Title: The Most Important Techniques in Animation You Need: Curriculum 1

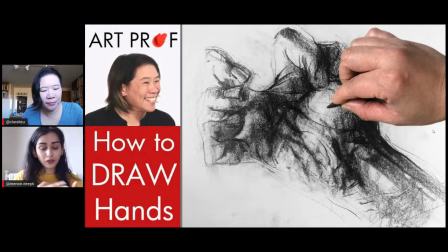There's a background cell that's painted that's often used for multiple seconds. And then there's the cell of like SpongeBob.
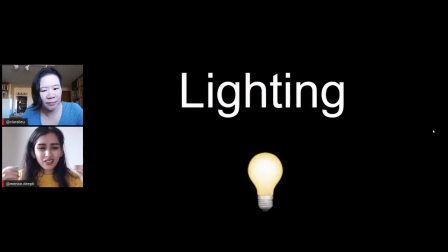And it's all clear, like plastic, I think, or it's a certain type of like plasticky clear material. And that you paint on. And the paint that I believe people use is gouache on cells of like a TV show animation.
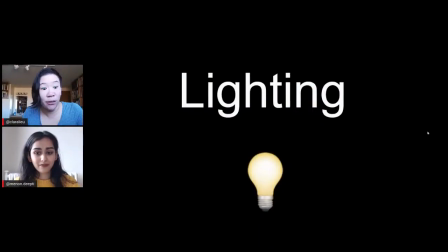Yeah. Cool. Let's talk about lighting. How does this affect animation, Deepti?
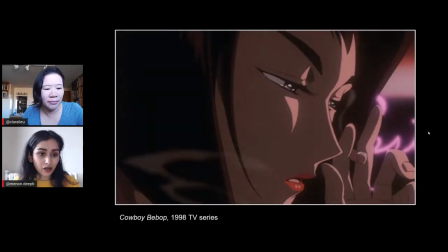Well, it creates a believable world, lighting. You know, if you want your world to be something a little bit realistic,
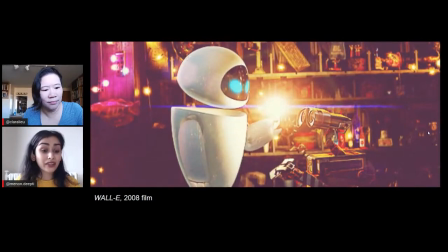lighting is super important to create shadows, create mass, make the background and foreground and character feel like they all exist in the same space.
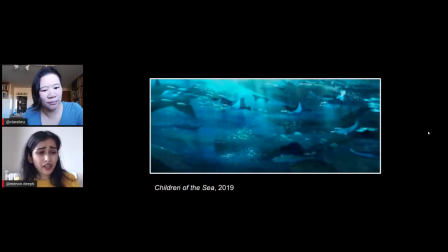But also, if you're doing something a little bit more flat and graphic, lighting still can help with creating space and depth
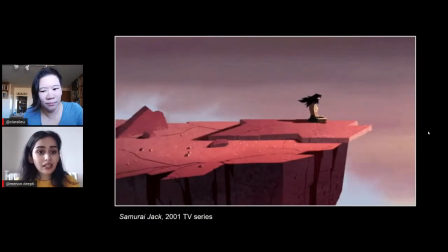and create interesting illusions and aha moments. So just like in a painting, it's really important in creating space and mass and making a believable space.
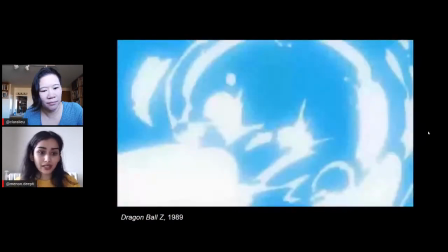It works the exact same way.
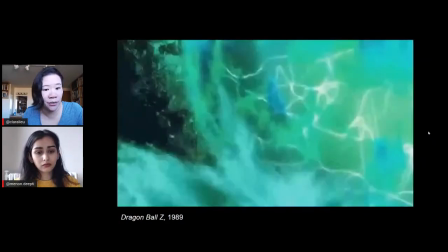I think lighting is very important as a storytelling tool because lighting oftentimes, it really sets the mood.
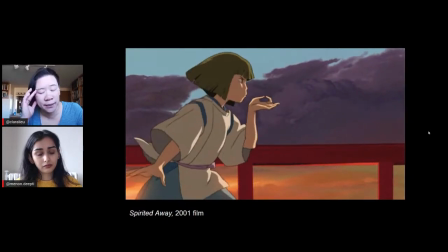Like this is one of my favorite moments in Spirited Away, you know, when the sun starts going down and then Haku is like, get out of here, otherwise you're going to come to the spirit world. And this is such a magical moment in that movie.
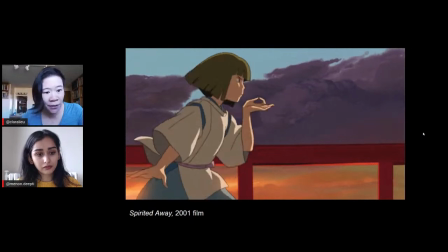And a big part of it is the sun going down, it becoming very dark, and just the atmosphere totally changes.
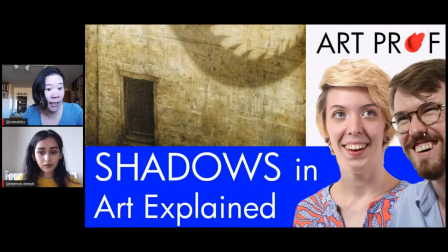And we do have a series of videos where we explain how shadows work, how highlights function.
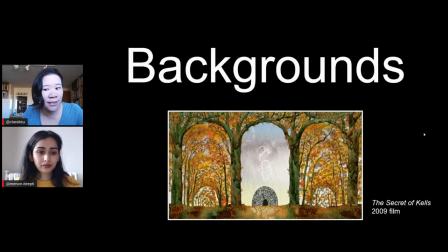So I recommend those videos. Backgrounds. Hugely important for animation to establish a context.
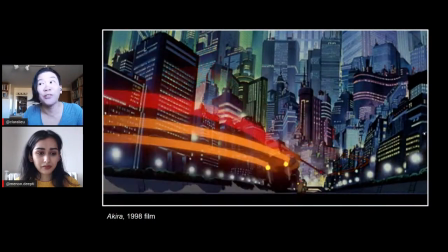And sometimes people don't want to deal with backgrounds, but they're so important. They're so important.
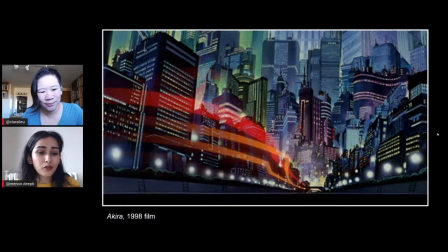And look at how satisfying it is to have this background in Akira. I mean, the movement of these motorcycles and the light trails and everything is so satisfying.
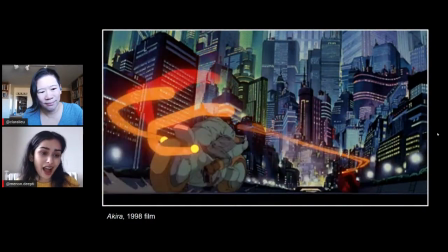But if we didn't have that background, it really would change how we, experience this and how we understand this world.
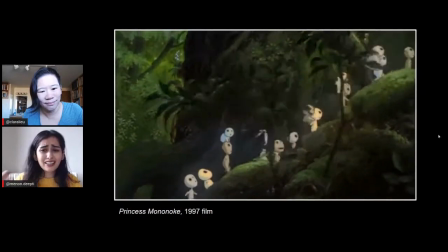Backgrounds are so important, and they actually sometimes are just nice to do because you don't actually have to animate the background all the time because it's sometimes a still image,
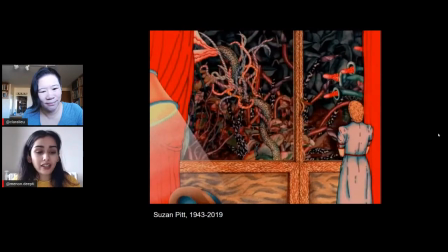but it creates depth as well, and it creates space, and it creates feeling.
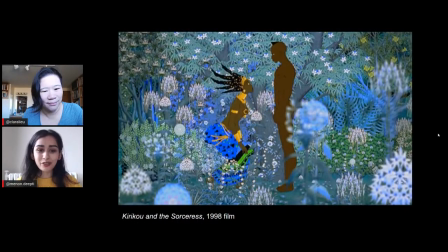So just like, when we're talking about a self-portrait and we're like, do a background, don't just color it in. It really is such an important tool in the narrative storytelling part of animation.
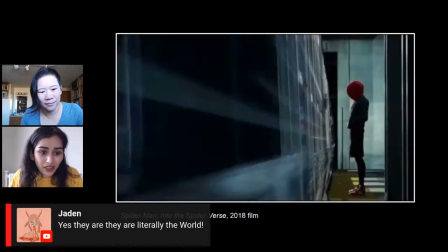And you're creating a film or an animation, there is a story there. So use your background to help you.
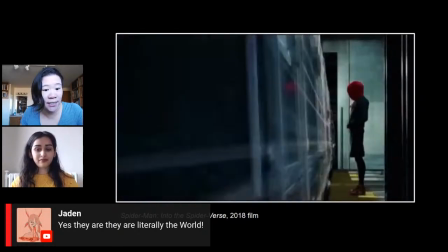There's a great comment from Jaden who says, yes, the backgrounds are literally the world.
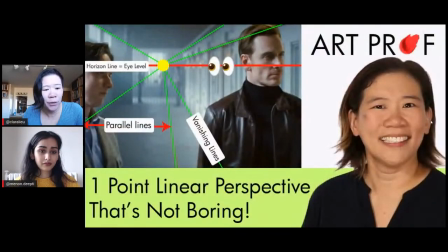And that's basically what you're doing when you're an animator, is you're creating a world. And that world is all background. So it's a huge part of creating that stuff.
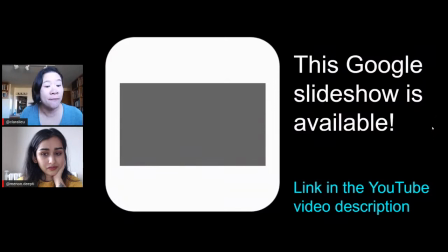By the way, this Google slideshow, it is available. Sometimes it's easier for you guys to review the slides. Use it in conjunction with the curriculum, which is this Google Doc.
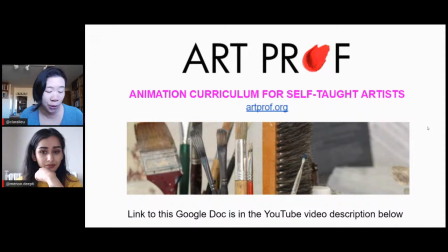Links to both of them are in the video description below, so you guys can check that out.
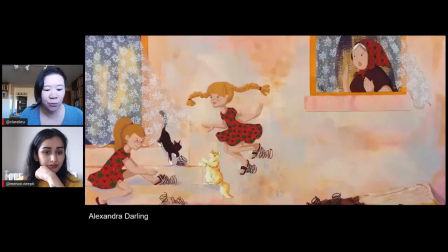And we do have an Art Prof Share today. Art Prof Share is where you guys create artwork in response to one of our video tutorials. So today the Art Prof Share is from Alexandra Darling. And Alexandra explains that they spent their childhood in a small town in Eastern Europe in the 90s,
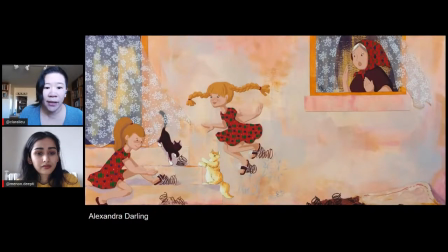quite some years after communism fell, and that their mother was struggling to find good children's books for them, which were rare at the time.
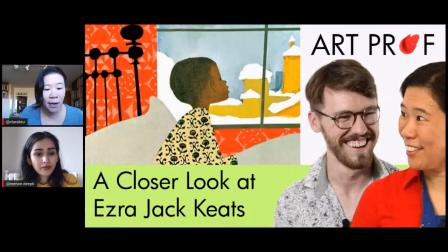And so Alexandra watched the stream we did about Ezra Jack Keats, who's a very famous children's book illustrator.
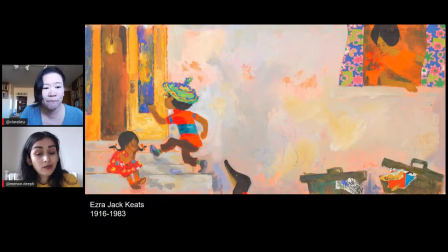And Alexandra says that the illustrations, particularly this one, reminded them of their childhood, even though the settings are completely different.
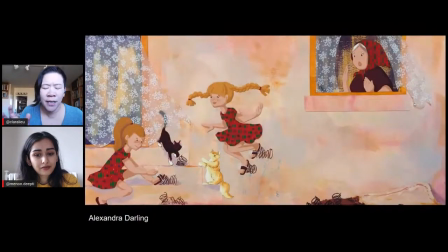And so what Alexandra ended up doing was this image of time with their cousin at their grandparents' house, getting into all kinds of mischief. They found a beat-up mattress, took the springs out, tied them to their feet, made them jump super.